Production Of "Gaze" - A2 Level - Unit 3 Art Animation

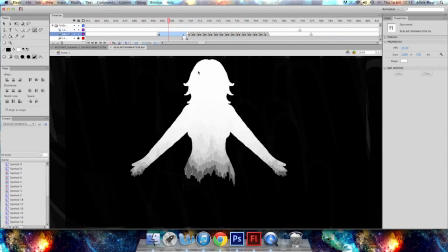(12:25)
I did this by erasing parts of the body in each key frame and then reversing said frames.
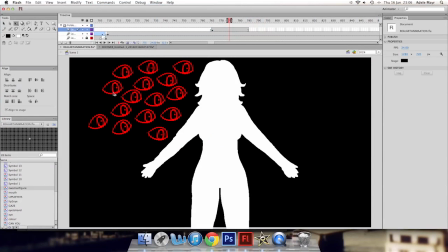(12:30)
Here I am animating some eyes, yet again symbolising the male gaze. However, this time they are red because they hold lust for the female figure in the middle.
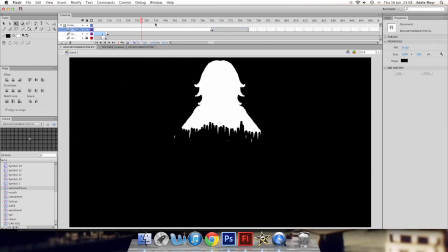(12:39)
The red colour also refers to how dangerous the male gaze can be because they always focus on these ideal images of women and never seem to show any diversity.
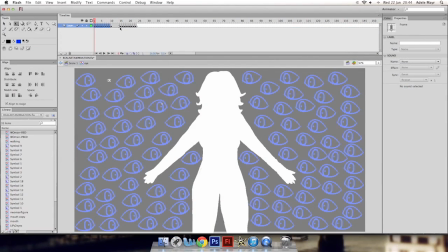(12:48)
However, I eventually changed the colour to blue because I wanted to represent it more towards the male gender binary.
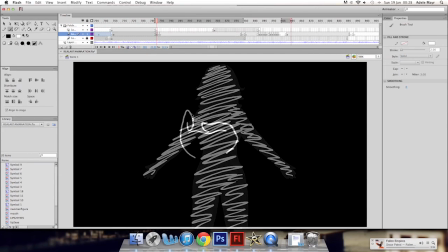(12:55)
I animated it so that the fist would appear after the female silhouette vanishes, to symbolise how feminism is strongly against ideal images of women,
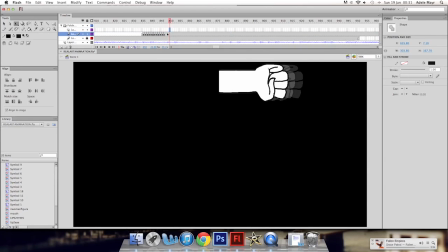(13:03)
because that implies it is the only way to look and be accepted and be loved,
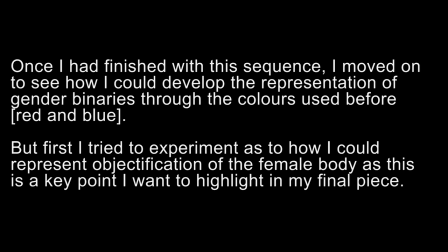(13:08)
when that is not the case at all. Once I had finished this sequence, I moved on to see how I could develop the representation of gender binaries through the colours used before. But first I tried to experiment as to how I could represent objectification of the female body, as this is a key point I want to highlight in my final piece.
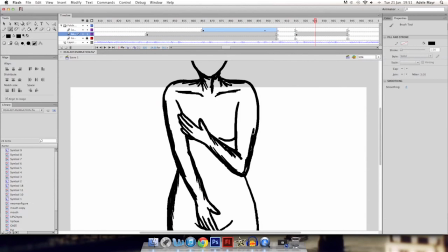(13:23)
Here I am drawing a female body while trying to bring in detail. I do try to see how I could symbolise objectification by removing a head or disorientating it.
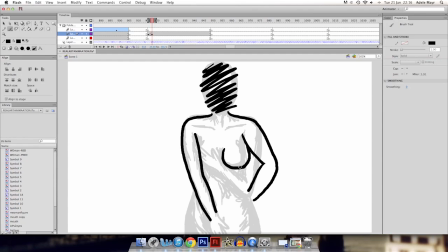(13:31)
However, this doesn't exactly go the way I want it to, so I go back to the first point that I said.
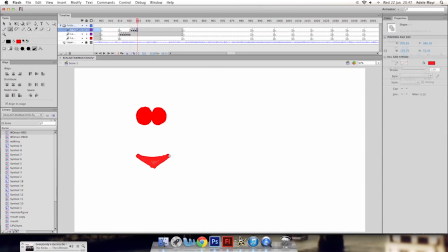(13:36)
Here you can see me drawing two circles and then a red triangle to signify the breasts and the hips, which are mainly focused on during when the male gaze is present. Eventually these two shapes form into the female body.
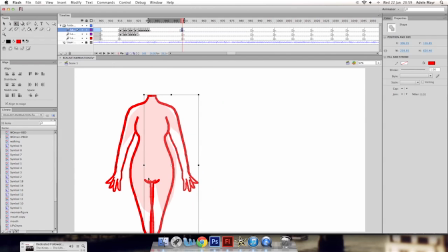(13:49)
I made it so that she doesn't have a head to signify how objectification takes away one's identity.
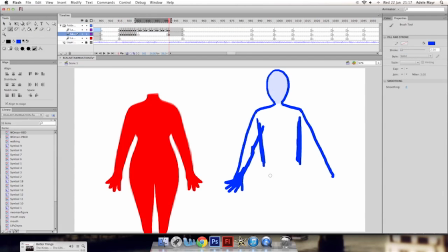(13:55)
As we move on, I start to draw the male, and this time I start from the head to give him a identity, a voice, and just to show that he's not affected by the male gaze.
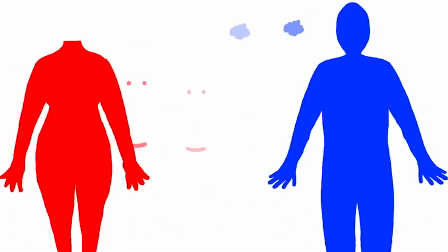(14:04)
The reason there is multiple figures in this sequence is to show how a multiple of men and women are represented in the mainstream media this way.
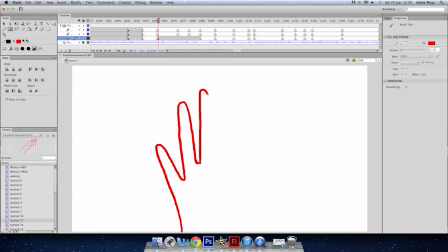(14:11)
The hand being drawn here represents equality.
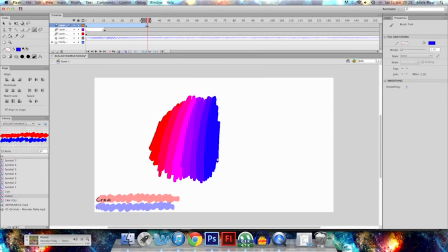(14:14)
However, the changing colours, which refer back to the spectrum I drew earlier, refer to the diversity within equality.
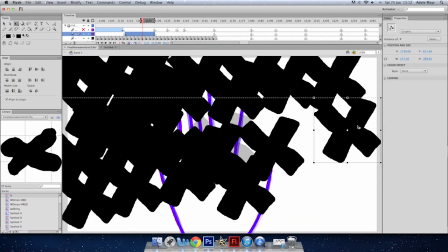(14:20)
Black crosses, however, eventually cover this hand to show how patriarchy completely destroys any kind of equality
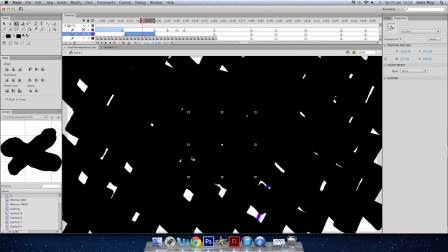(14:26)
or diversity due to its structure of gender binaries and gender stereotypes and gender roles.
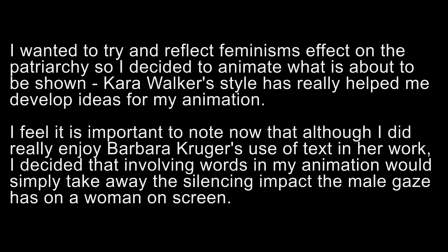(14:32)
I wanted to try and reflect feminism's effect on the patriarchy, so I decided to animate what is about to be shown. Kara Walker's style has really helped me develop my ideas for my animation. I feel it is important to note now that although I did really enjoy Barbara Kruger's use of text in her work,
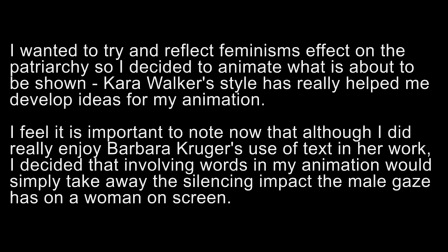(14:47)
I decided that involving words in my animation would simply take away the silencing impact the male gaze has on a woman on screen.
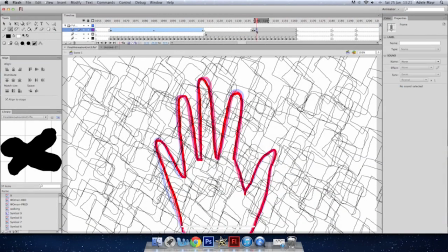(14:54)
Here I am animating a replicated hand from before to appear as though it is being generated from the black.
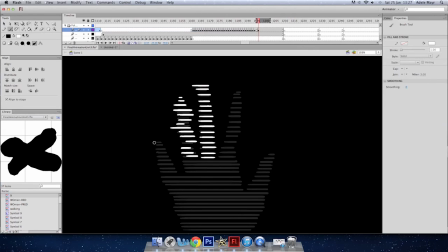(14:59)
This implies that patriarchy creates things that may appear acceptable but is actually just a made-up social construct.
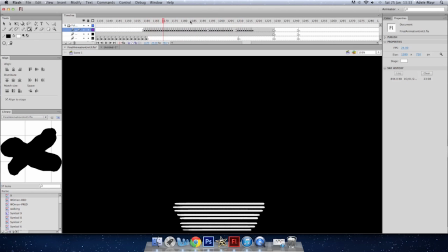(15:04)
Feminism's effect on it is symbolised through the glitchy effect shown, and it shows how strong feminism is against something made up by patriarchy.
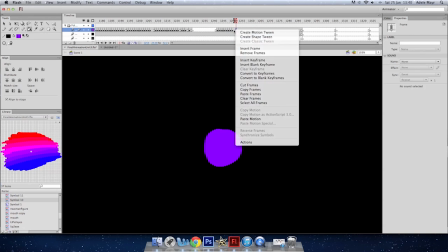(15:12)
Here I am using a method I learnt through my experiments. which involves making a circle grow so that it takes over the screen.
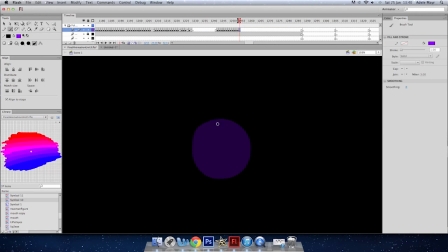(15:18)
However, this time, instead of the black taking over the screen, I have made it so a purple circle does.
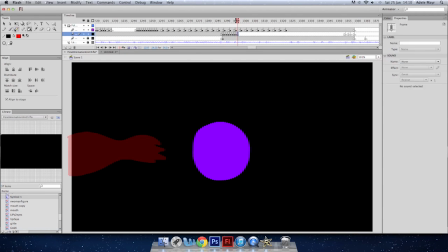(15:23)
This is to symbolise feminism overcoming patriarchy. I eventually start to use the colours red and blue again to highlight how if two of the gender binaries work together, then feminism will grow and eventually overcome patriarchy completely.
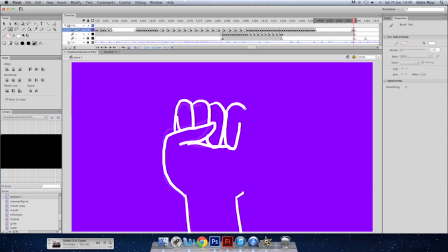(15:35)
Here I am drawing a fist, but not paying much attention to detail to reflect how feminism started with a simple purpose.
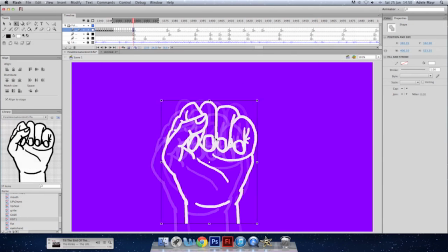(15:41)
However, I eventually made it so that it changed into a more detailed fist, implying how feminism has changed so much over time and has become so much more than when it began. I decided to bring in one more experiment from before, as I wanted to symbolise the freedom gender equality can bring through a hand waving.
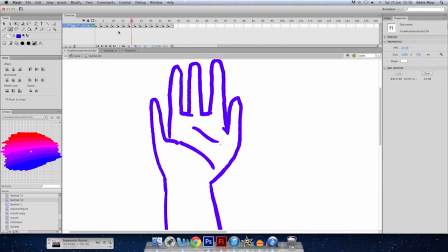(15:57)
This hand represents freedom because it's as if it's just caught in a breeze and there's nothing that can prevent it from swinging back and forth.
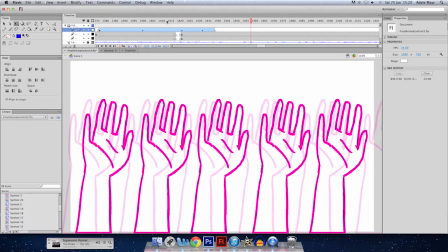(16:03)
The fact that it changes colour through the spectrum I made earlier refers to how gender equality involves everyone,
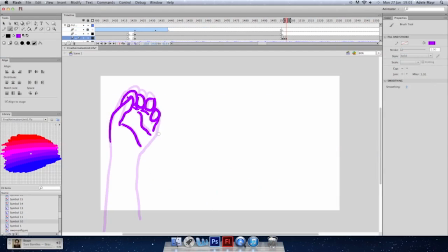(16:10)
whether they identify as male or female or neither or both. We have to understand that gender equality and gender identity isn't just limited to the two binaries.
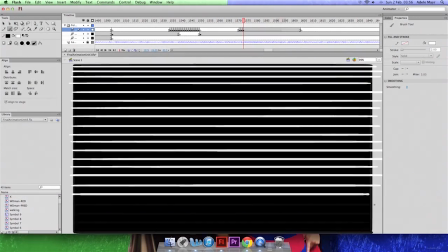(16:19)
As the black screen returns, it shows the generating effects used before to reflect that our current society, represented through the colour white, is built from patriarchy.
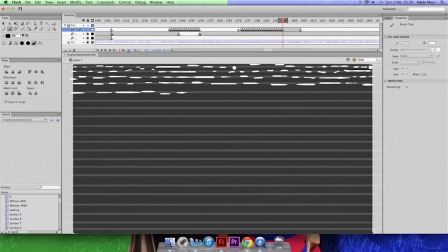(16:28)
However, yet again, I have animated glitchy imagery, implying that the patriarchal society is failing.